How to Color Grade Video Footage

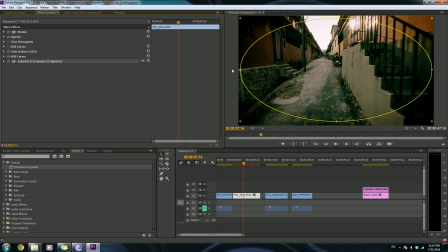(8:18)
We have some built-in tools in Colorista. We have masks, so you can use the masking to create the vignette that you want.
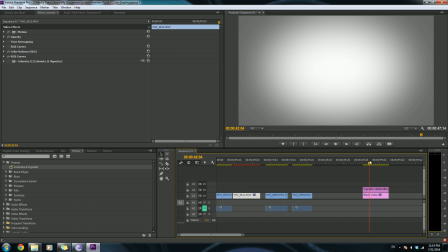(8:27)
But if you don't have Colorista, you can always whip out a vignette in Photoshop, which would end up looking something like this. Just use the gradient tool or whatsoever. There are a million ways to do this. Export it as a PNG, and then just overlay that on top of your image,
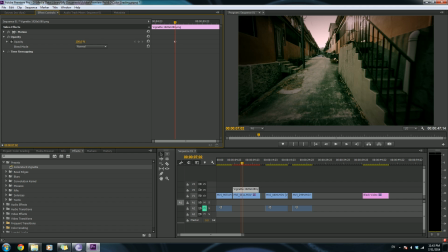(8:40)
and you can just use the opacity slider to control the intensity of that vignette.
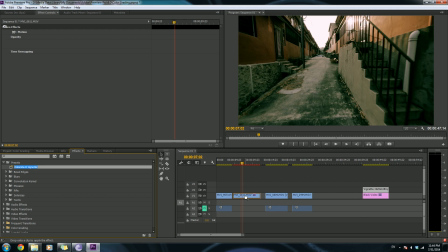(8:49)
So right now I'll stick to the Colorista one, because personally I like the look of that better.
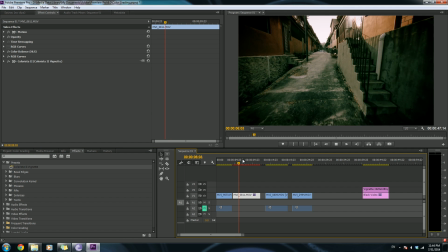(8:56)
And already you can see how much it does for your image. So it definitely changes the entire look of your image.
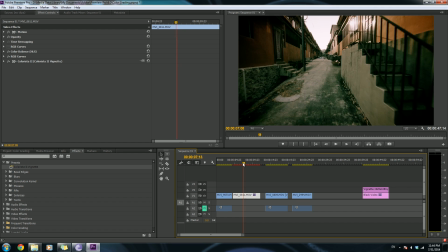(9:04)
Again, like what I just said, color grading is not about just color grading, it's about changing the look of your footage to make it look the way you want it to.
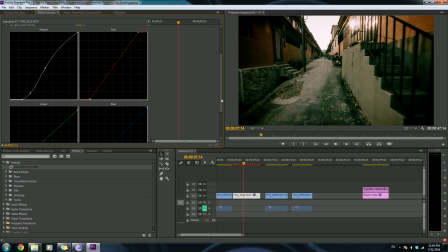(9:17)
So you get it to look how you originally intended to look like while you were shooting the footage.
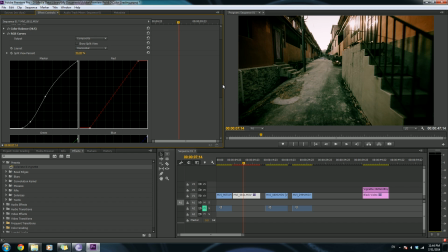(9:23)
So it gets closer to the final result you actually want. So let's show a split view. You can see this has come quite a long way. Let me turn the vignetting off as well.
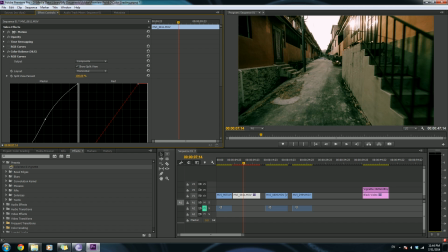(9:36)
So this is before and this is after. You can see how much impact it has on the image. Completely changes the feel of the image to a very nice dark eerie look. So if you're after this effect, of course. So let's move on.
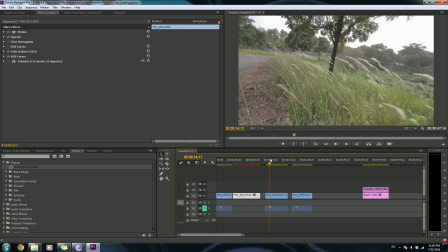(9:53)
And here we have a shot of some weeds. So with this, I kind of want a nice sunset, a warm sunny feel to it. So straight away I'm thinking yellowish orange.
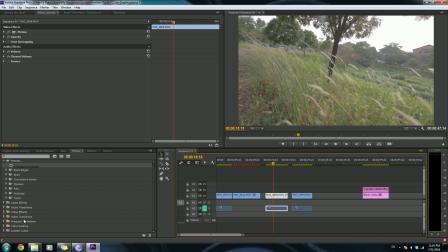(10:09)
So that's pretty much the look we are after. So let's smack in some RGB curves.
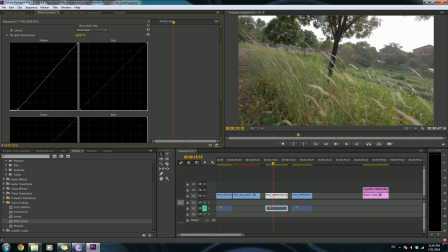(10:17)
Then again, we will add some contrast, but because I want it to be nice and sunny, I want it to be kind of high key, so I don't want too many blacks, but of course I would still want some shadows in there.
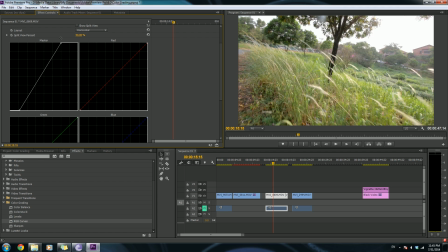(10:28)
And then I'll turn up the highlights by quite a bit. And then let me change the midtones. The midtones are a little neutral here, so I'll add in some reds to the midtones, and you can see it's already warming up.
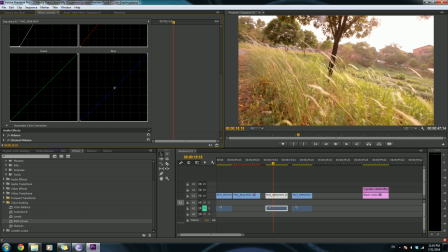(10:43)
And then I'll add in some yellows by taking away blues into the midtones. And that looks pretty good. So let me add in the touch of magenta. Alright, so that is already pretty good.
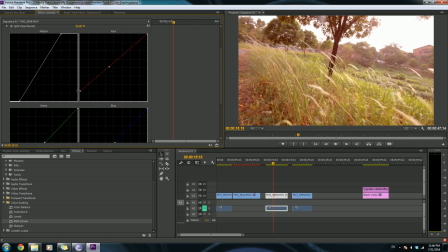(10:54)
Now with the shadows, I want some brownish, kind of reddish looking shadows. So I'll pump in some red. Now my shadows aren't really quite there yet, so I'll add in a bit more of that.
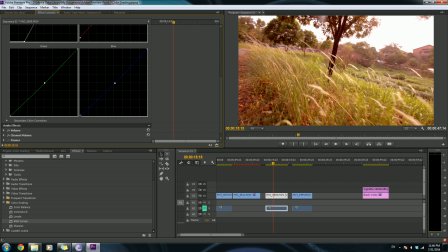(11:05)
Just crush the shadows a bit further. Add in a bit of yellows to the shadows. Then it's a bit too red in my opinion, so I'll take away a bit of the red.
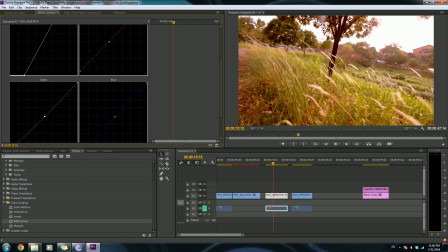(11:18)
The highlights, I'll add in some red, and then I'll add in a generous amount of yellow into the shadows. Now this is considered a rather harsh look to this, because well, I don't really mind it looking harsh in this,
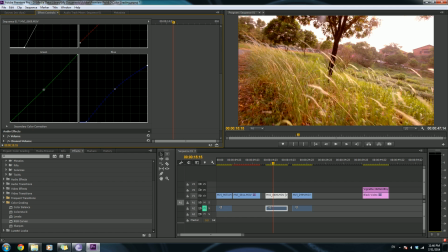(11:33)
because I wanted a nice sort of sunny sunset kind of feel to it. So I'll give it a bit more of that yellow.
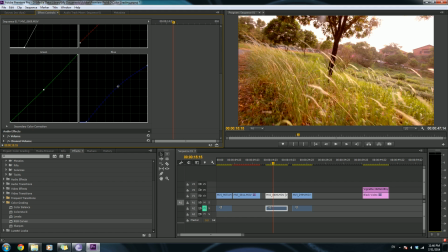(11:46)
Now, too much yellow on its own would leave your image looking very unnatural like this. So my advice would be, if you want to put in yellow, be sure to counteract it with a fair bit of red as well, so you get orange instead of just weird yellow. So yeah, I'm pretty good with this.
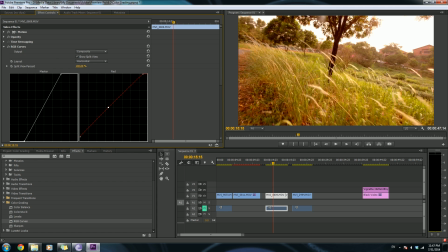(12:06)
So as you can see, before after, you completely change the look of your image from this kind of dull look to that nice sunny sunset look I am after, the very nice warm tone of the sun.
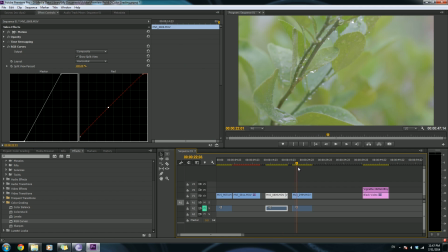(12:23)
Alright, so on to the next clip.